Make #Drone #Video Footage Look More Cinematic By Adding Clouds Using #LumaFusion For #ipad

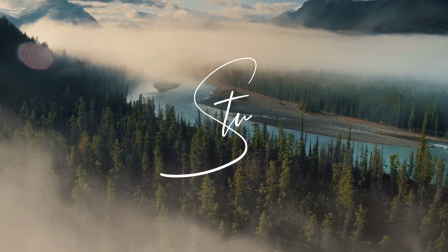[0:00]
Hi, I'm Stu, and welcome back to another LumaFusion video tutorial. Today we're going to look at some drone footage.
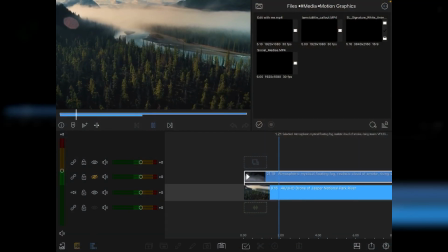[0:05]
I've got this clip from Jasper National Park, which looks pretty good. Now what I want to do is I want to add a little bit more cloud, and there's numerous ways you can do this, but one of the easy ways of doing it in LumaFusion is to go to Story Blocks and download yourself some atmospheric fog,
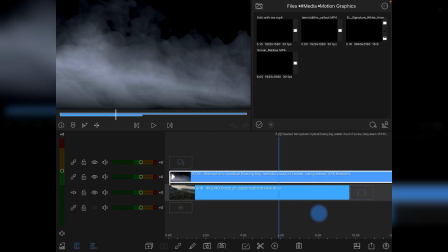[0:23]
which we can use as a cloud.
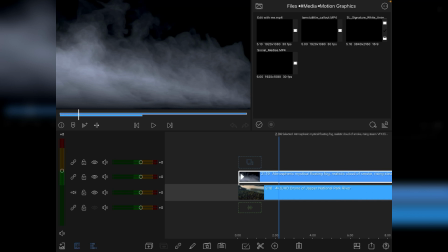[0:26]
The first thing we're going to need to do that is obviously blend it in and key it into what's going on underneath in this drone footage.
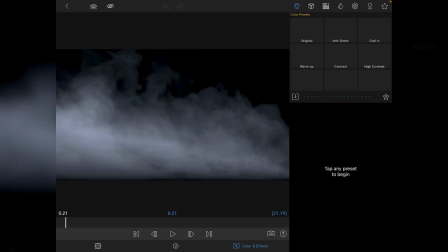[0:33]
So let's do that. So we will go to color and effects, go to the chroma key section, and instead of using green screen, we want to use dark luma key for this one.
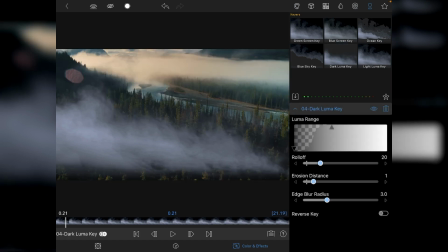[0:44]
Tap on that and you'll instantly see things get dramatically improved.
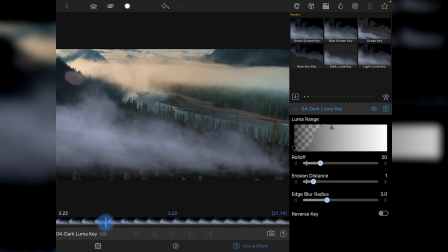[0:49]
Now we're just going to scrub through and see what's going on.
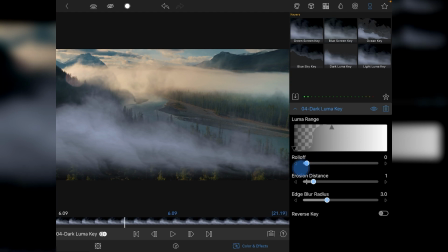[0:52]
And I'm just going to play about with the settings so that the cloud blends in as well as possible. So the edge blur radius I'm really going to increase, and then I'm going to look at the erosion distance. These are probably going to get cranked right up.
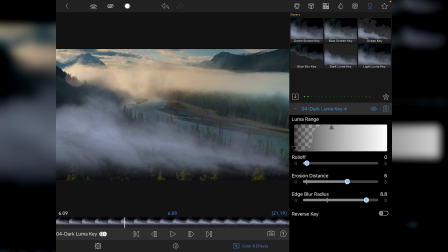[1:07]
Play with the luma range and just get a balance. And you want it to be sort of floaty, ethereal, and disappearing.
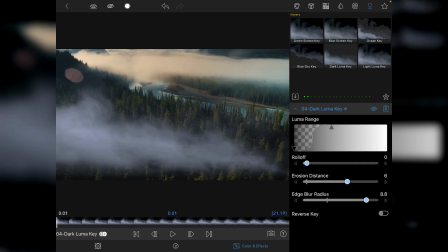[1:15]
Now, color wise, it doesn't look great at the moment. We still need to make adjustments to what the cloud that you're placing in actually is doing, but we've got a bit of movement there,
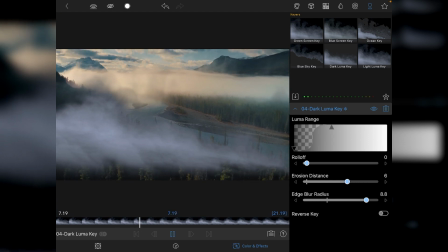[1:24]
and stage one, we can see through what's going on underneath to a certain extent.
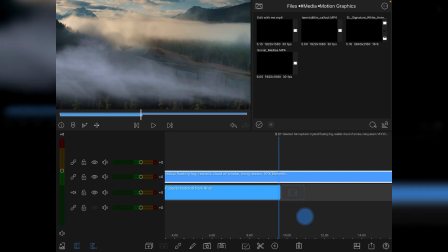[1:29]
So that's the first stage. Now the next stage is we kind of need to match the speed of the clouds with the speed of the drone shot.
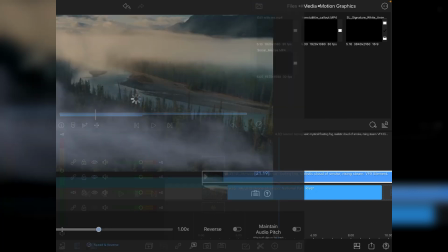[1:37]
So if we look at it just now, the clouds are moving rather slowly. So again, if we go into our speed in reverse, and what we want to do is increase things.
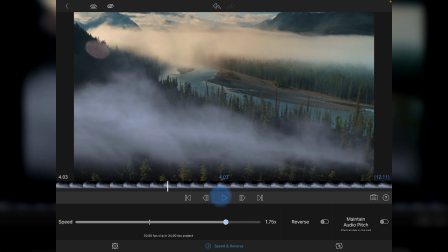[1:45]
Now I've already had a play with this, and I know that probably around about
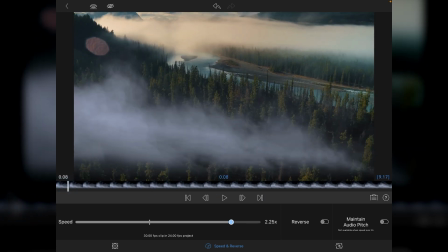[1:51]
2.25 times speed is going to work out reasonably well for me. You can see the effect that's going on.
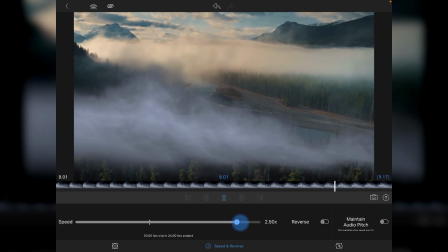[1:57]
So we're just increasing. You probably get away with going up to 2.5 times as well. Would work okay. Because obviously elements that are closer to the camera are going to move a lot faster than elements that are further away, which are going to appear to be slower.
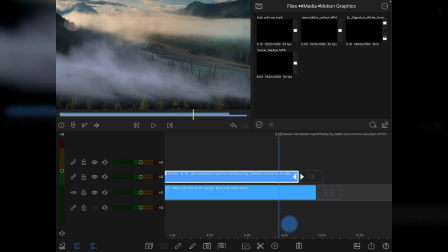[2:13]
So we'll go for 2.5. And then from there, you'll see that my clip has now been dramatically reduced.
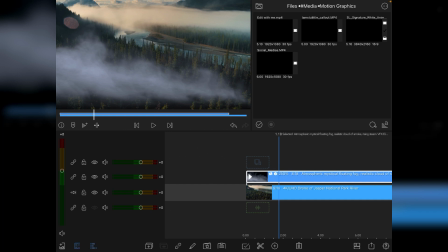[2:21]
Now we'll trim it at the end. Now the next thing we need to do is look at the scaling and the size and position and start thinking about dropping in some keyframes. So again, we just go into our frame and fit,
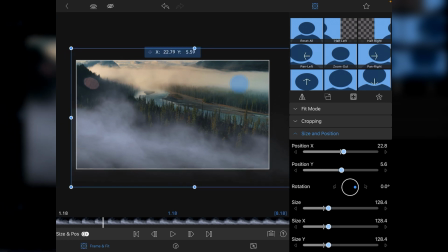[2:33]
and I'm just going to eyeball this and get some kind of position on it.
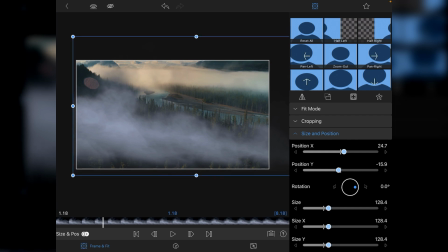[2:40]
So I'm going to start up here. So I've increased the scale and changed the X and Y position. Now we'll go to the very beginning of the clip and we'll drop a keyframe.
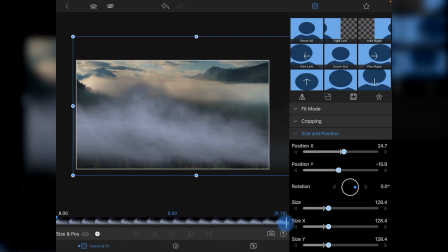[2:52]
And then what we want to do is go right to the very end and then think about moving the clip down,
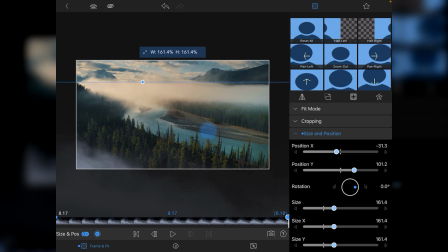[2:59]
but also increasing the size of the clip. So that's my kind of finishing point.
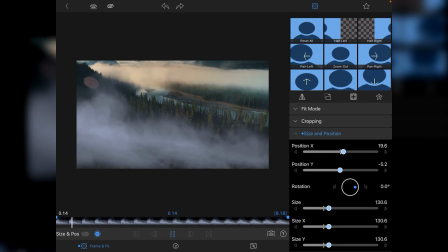[3:08]
If we go back and play it through now, see how the cloud's now floating past?
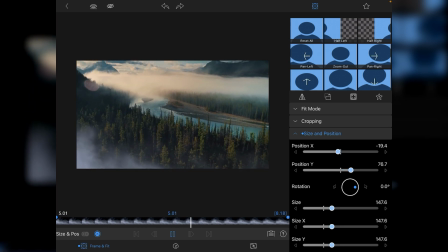[3:14]
We're starting to get it there.
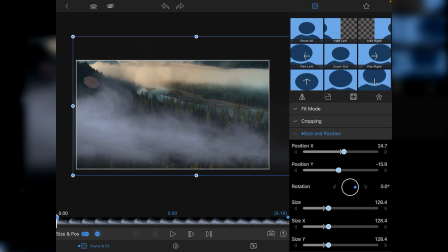[3:19]
And the actual swirling is in pace and time with the drone footage below. So it's enough to trick the eye. Then after that, the next thing we're going to do is go down to blending.
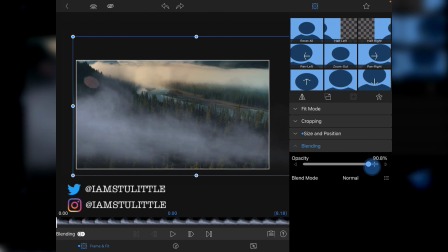[3:35]
Again, make sure at the beginning of the clip. Now I'm going to lower this to around about 94-95%. Just take the edge off it and have a little bit of opacity. That's the starting point. Tap on keyframe and then go to the very end.
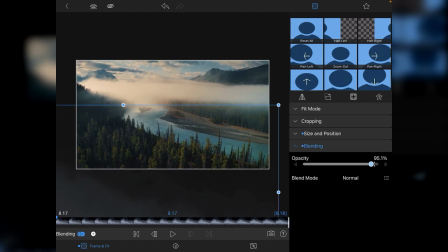[3:49]
And even though the clouds all but disappeared now, I'm going to drop this down to around about 75% thereabouts. It doesn't have to be bang on accurate.